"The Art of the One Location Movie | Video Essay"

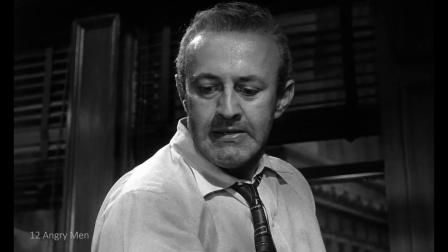490s
he let his personal experience with his son color his judgment by
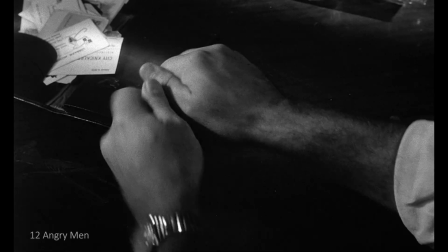495s
punishing the young defendant he would be punishing his son as the ever resilient
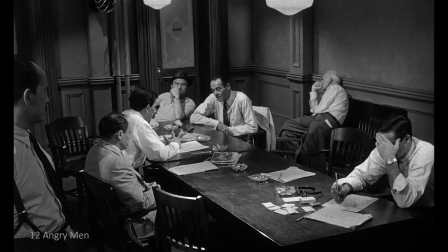500s
juror number eight best put it wherever you run into it prejudice always obscures
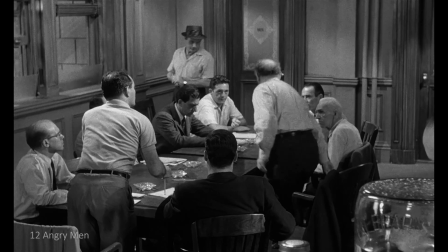505s
the truth The one location movie is a perfect place for arguments to run their
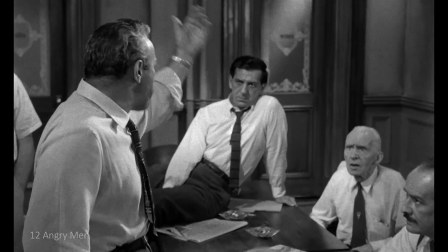509s
course, where pleasantries fade under pressure and truth will eventually be revealed.
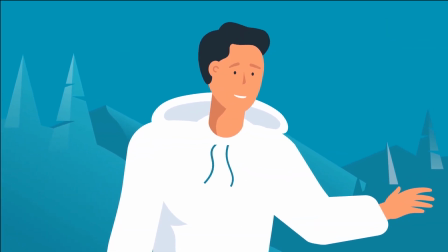516s
Now if you're worried about your online privacy not staying omitted, well you might be interested in getting a VPN like the one we use from Surfshark.
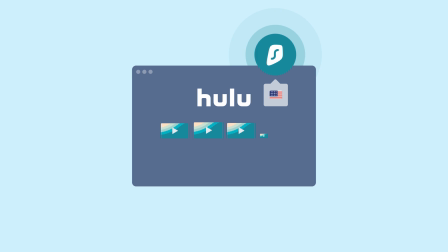525s
Not only does it give you access to a lot of content from streaming services that would otherwise remain geo-locked in other countries,
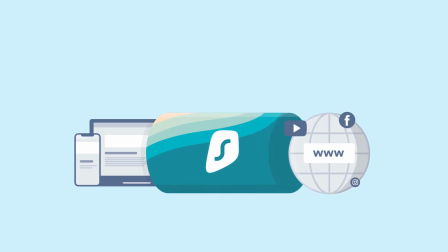531s
but most importantly, it protects your information by encrypting all the data that you sent through the internet and where you're connecting from.
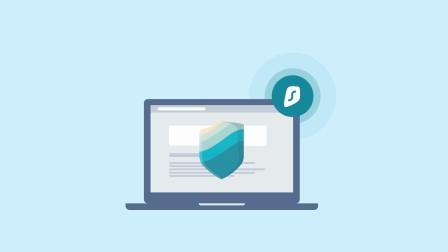538s
And adding to that peace of mind, even they don't log your information.
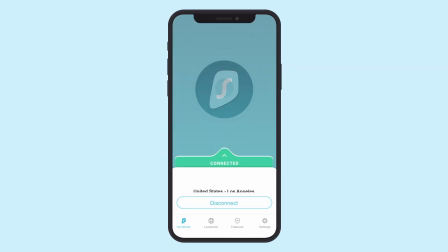541s
There are a lot of VPNs out there, but we prefer using Surfshark because it's one of the fastest, well-reviewed, most affordable, and offers a slew of features.
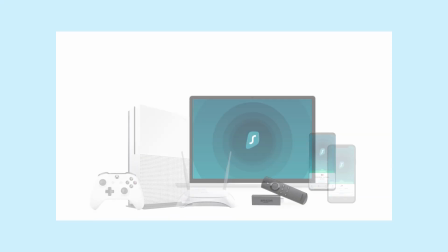550s
Not only does it work across all platforms, but you're not limited to the number of devices you can install it on.
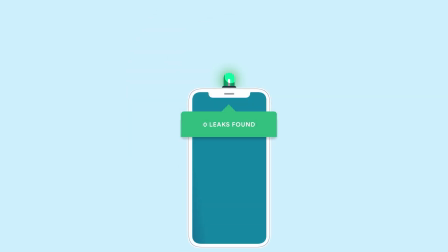556s
Use Surfshark Alert that lets you know if your information appears in a leaked database or Surfshark search to prevent ads or trackers to follow your searches.
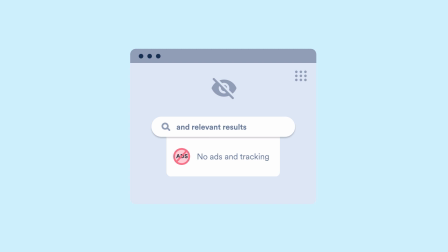564s
I could go on, but I recommend you look it up on your own. Go to surfshark.deals slash screened.
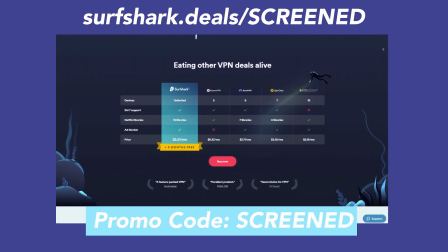569s
If you use our promo code screened, you will get 83% off the regular price, which means for something like a couple of bucks a month, you can be fully protected.
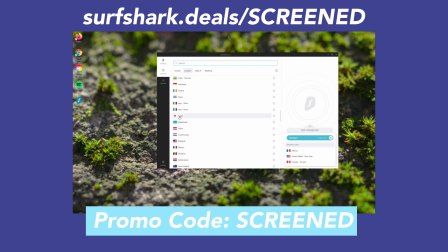578s
Plus, you'll get three months for free.
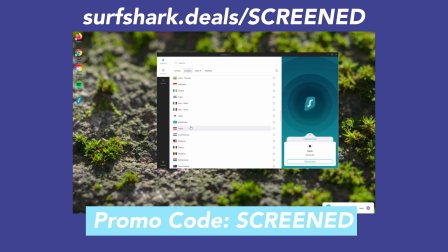580s
Surfshark offers a 30-day money back guarantee, so if you try it and you don't like it, you can simply cancel your subscription and get your money back.
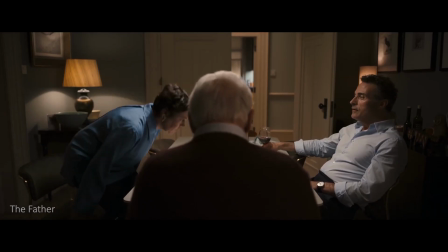588s
And now we return to the show.
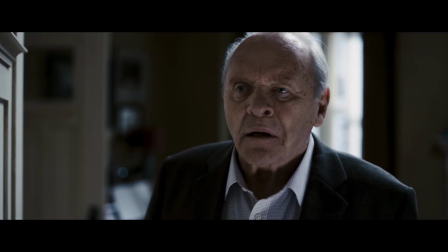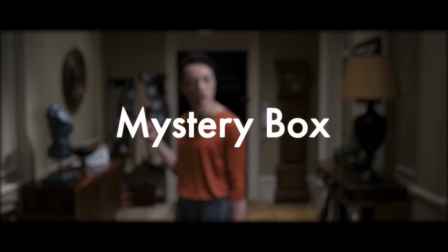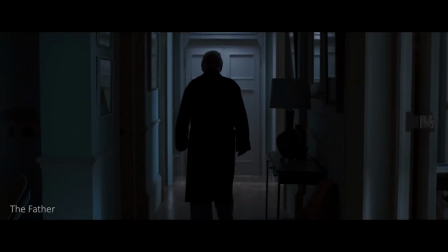600s
Another interesting method to take advantage of is the ability to create a tightly knit mystery box.
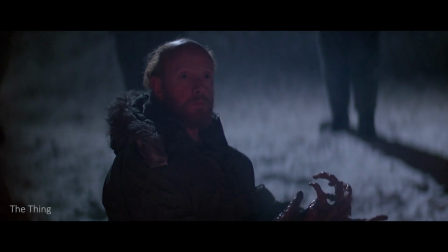605s
In The Thing, the mystery is the identity of the shapeshifter that is among the men in a remote outpost in Antarctica.
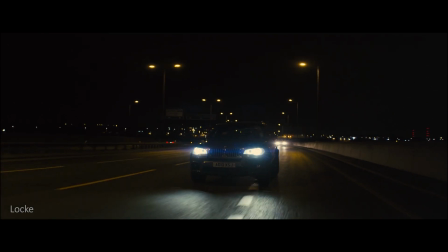612s
In Locke we start off with no context to where the main character is driving and why.
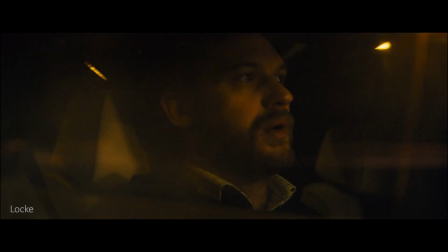616s
So, each phone call gives us answers but also deepens the mystery as to why the driver is seemingly sabotaging his life.
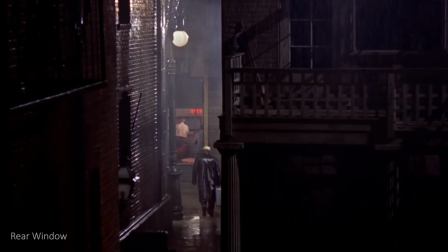624s
And like we saw in Rear Window, the mystery is if Jeff's neighbor is a murderer. So, as you can see, there are different ways to play with this element.
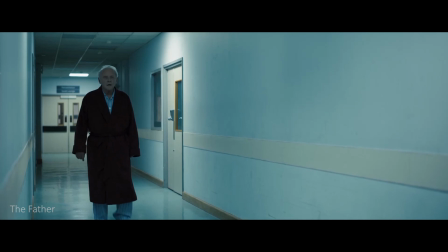631s
But one of the recent intriguing ones for me is the way it's used in The Father. The mystery box here is the way the story is told.
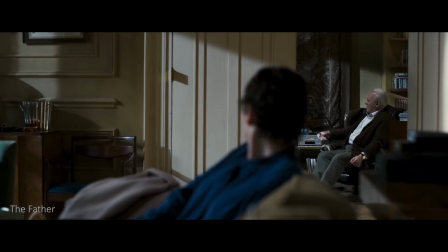639s
We start off with a simple premise that the titular father Anthony is getting older and increasingly forgetful to the degree that he needs
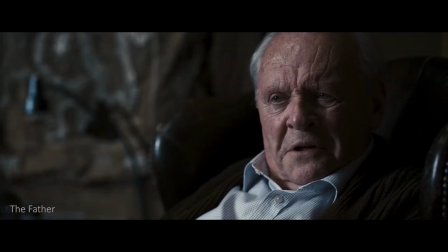646s
a caretaker but Anthony is completely resistant to the idea and assures us that he is fine and he can live by himself in his flat.
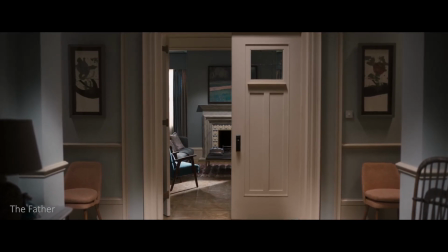654s
As the story progresses we start noticing that everything is far from alright as the flat he is in keeps changing.
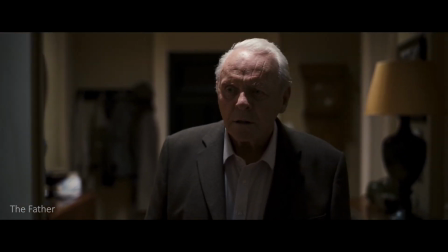661s
Here the mystery is tied to the main character's perspective and how his reality is shifting. The importance of the location is even accented in the script. In every case, the space is identical.
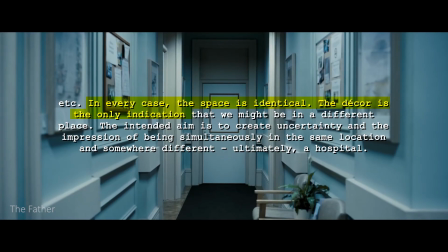672s
The decor is the only indication that we might be in a different place.
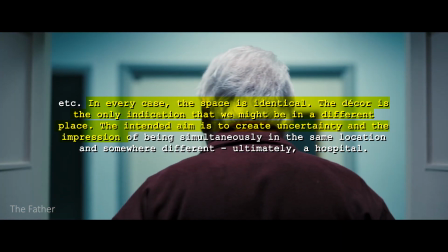676s
The intended aim is to create uncertainty and the impression of being simultaneously in the same location and somewhere different.
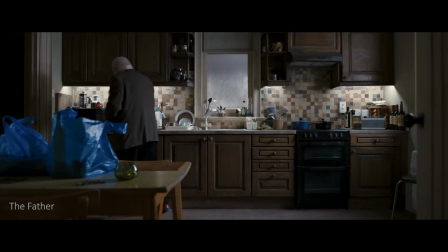684s
At the start, we're in Anthony's tanned colored apartment. A few scenes later, it's his daughter's more modern light blue flat.
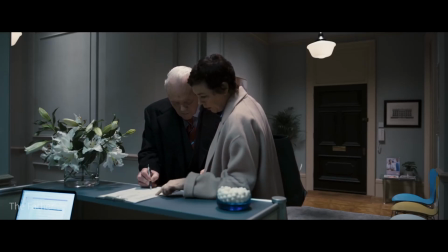691s
Later on, even the hospital waiting room has a striking resemblance to the previous locations.
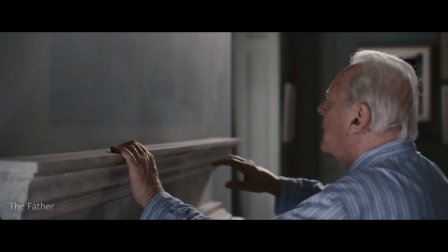696s
The decorations get mixed up, disappearing or appearing in a puzzling manner.
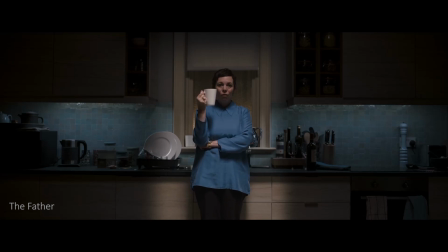701s
All this to create confusion. And this continues with the characters as well. The daughter Anne sometimes looks like the nurse Catherine that we officially meet at the end.
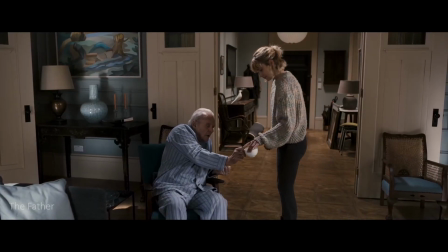710s
Anthony's caretaker lore's appearance seems to be conflated with that of his late daughter Lucy.
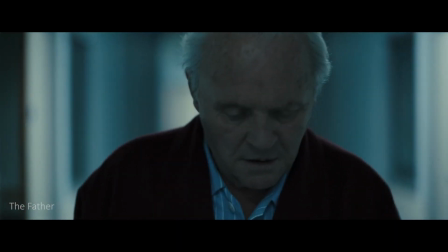715s
Events are played out of order. We don't know what is the present, past or future because it's all jumbled up.
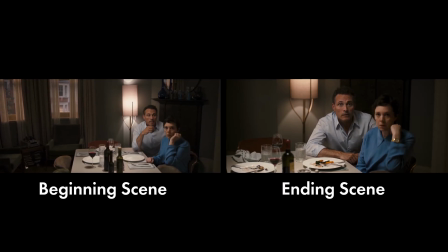721s
In some cases, even looping scenes without noticing. It's hard to make sense of everything because that's how the main character sees his surroundings.
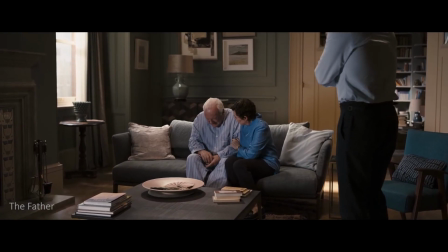729s
Dementia has robbed him of his bearings.